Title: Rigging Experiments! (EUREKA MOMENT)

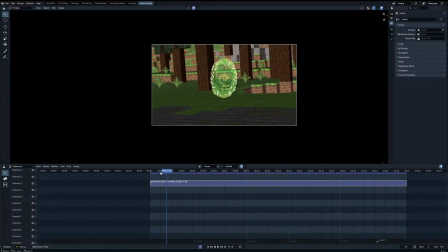[17:18]
Okay, let's do a bit of review on this one because I think I like this one the most out of the 3. Can't keep this too long because I still have to work on the rig. So first thing, it's a great animation.
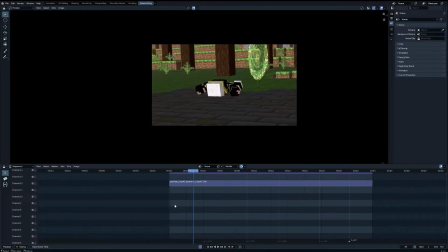[17:27]
I think we have a few things you can improve probably, especially with the camera motion, right? It's the camera motion, right? So like when you're trying to do camera cuts like here, and then there's another one,
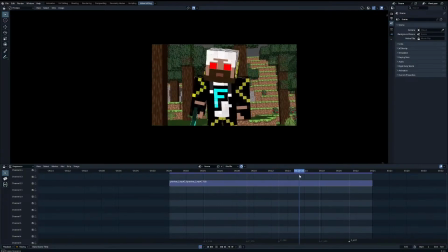[17:41]
over, not this one, like this one right here. And then this one here, I guess.
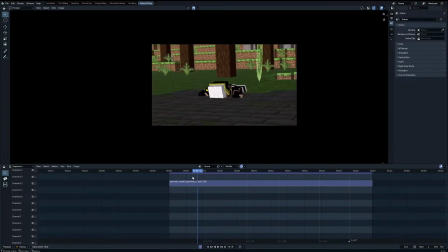[17:55]
And so over here, this camera motion is the character movements is cool, power looks nice and all. This is fine. I just have an issue with this. Moving up does not feel right.
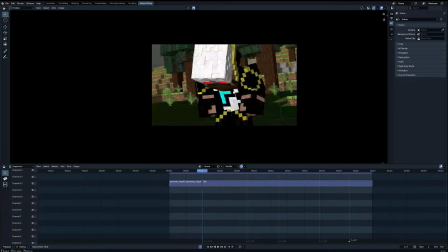[18:10]
Obviously, you camera cut it so that he's actually, you know, in a different pose now, so like it's an immediate cut. I'm assuming there's music in the back of this, but without the music I can't exactly tell what's going on. Or like, you know, there's probably reasons why you did a few things because of the music, but because the music is not part of the video right now, I can't see them.
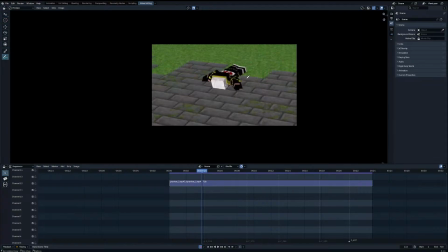[18:28]
So first thing is a discontinuity where he's on the ground currently, and in the next frame he's standing up.
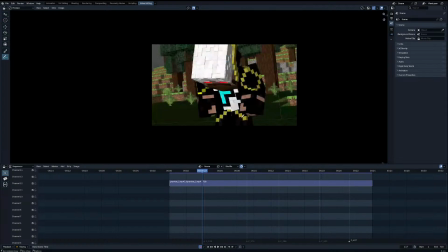[18:36]
You know, trying to be cheeky with the camera cuts is cool and all, but this feels a little bit too big of a jump.
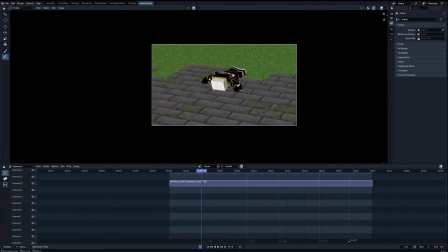[18:41]
Me personally, I would go through the process of making him slowly get up with his hands and his feet touching up. And also, rotating your camera upward like this does not make any sense, right? Trying to cut the camera, but it feels like it just feels like a distraction right now.
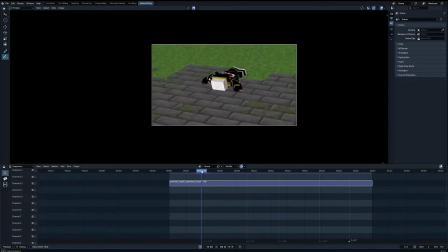[18:55]
So I would keep the camera straight. So here's what I would do, right? So keep the camera straight in this position, do not move it up.
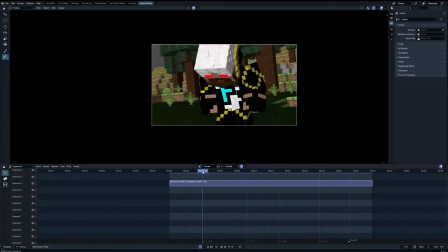[19:01]
And then when you cut here, right? So you notice that, okay, let's say you don't want to animate him getting up.
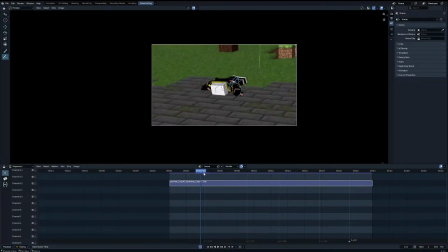[19:08]
You don't want to animate him getting up, right? So if you don't want to do that, what you can do is you can position your camera so that he is down here,
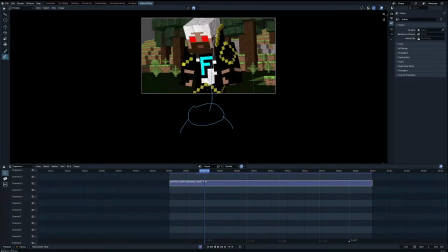[19:16]
still on the ground, and he's getting up, entering into the camera. So that way, all you need to do is animate him standing up instead of, you know, using his hands and all that. So that's a way you can cheese this, but still make it look good. So again, let me just show you what that would look like.
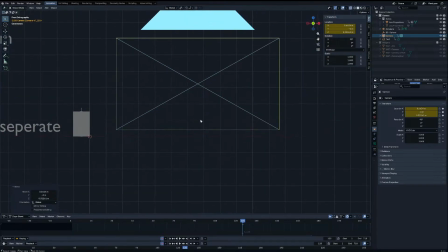[19:33]
I'm just gonna add a camera. So let's say this is the camera, right? And then your character is here.
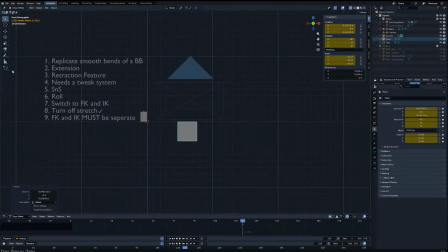[19:40]
Your character is here, so the ground would be here, right? And so you just animate your character standing up, and it'll be like a really close face shot.
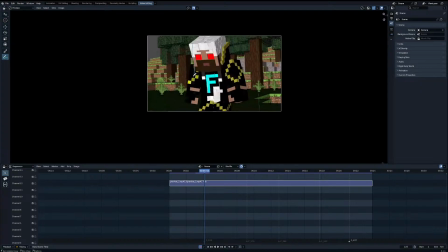[19:50]
This might also make it a little bit more cinematic because right now you can see his whole body. Instead, you'll just see his like upper body here, and then you zoom in on that, right? So that might make it a little bit more cinematic, and it also helps cheese it a little bit so you don't have to animate everything.
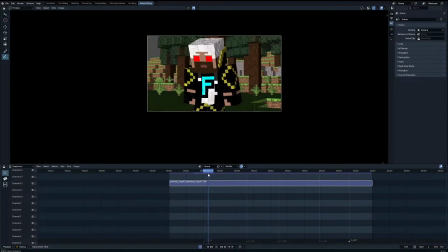[20:05]
Because I can tell, you know, You just wanted to have him stand up. No, you didn't want to do the stand-up animation, which is understandable, right? So after that, there's a bit of camera movement where he's moving. The camera's moving with his,
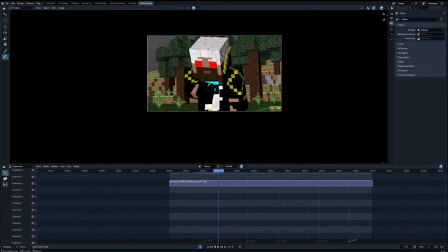[20:19]
his body, which is good, but usually that's best done when you have some sort of when you want to change the focus of your scene. So for example, if he decided to point at the zombie and then your camera moved with his arm,
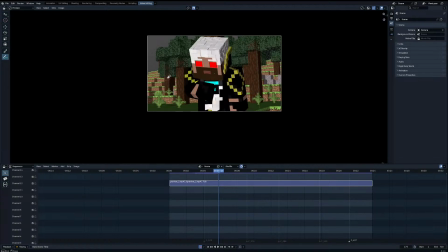[20:37]
that would make a lot of sense. But right now your camera is moving with his arm, kind of like, I guess like taking a deep breath, which is, it's not bad, but it doesn't really add anything to the story, right?
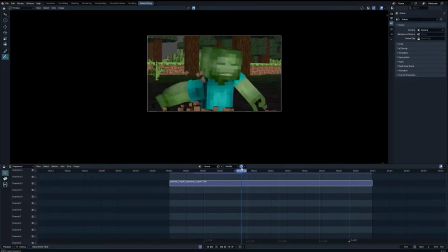[20:48]
So like, this is fine. A little bit, I would say it's a little bit wobbly, like this specifically. Not this movement, right from here. Your camera, not yet.
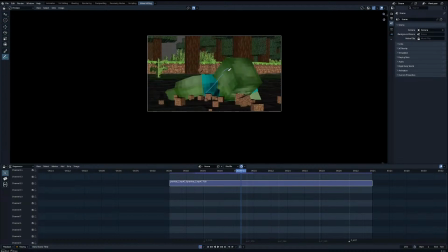[21:02]
Here, okay. Your camera zips from here to here, and it's very straight, which I personally don't like because it feels very. Okay, so again, so it goes straight right, and then it goes up a little bit, right? So
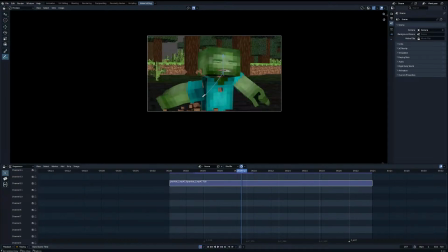[21:16]
it goes. This is the motion your camera makes. Doesn't feel really nice. Rule number one of when you're making lifelike animation is to always have arcs. So when your camera is moving, try and make it move like this instead, right?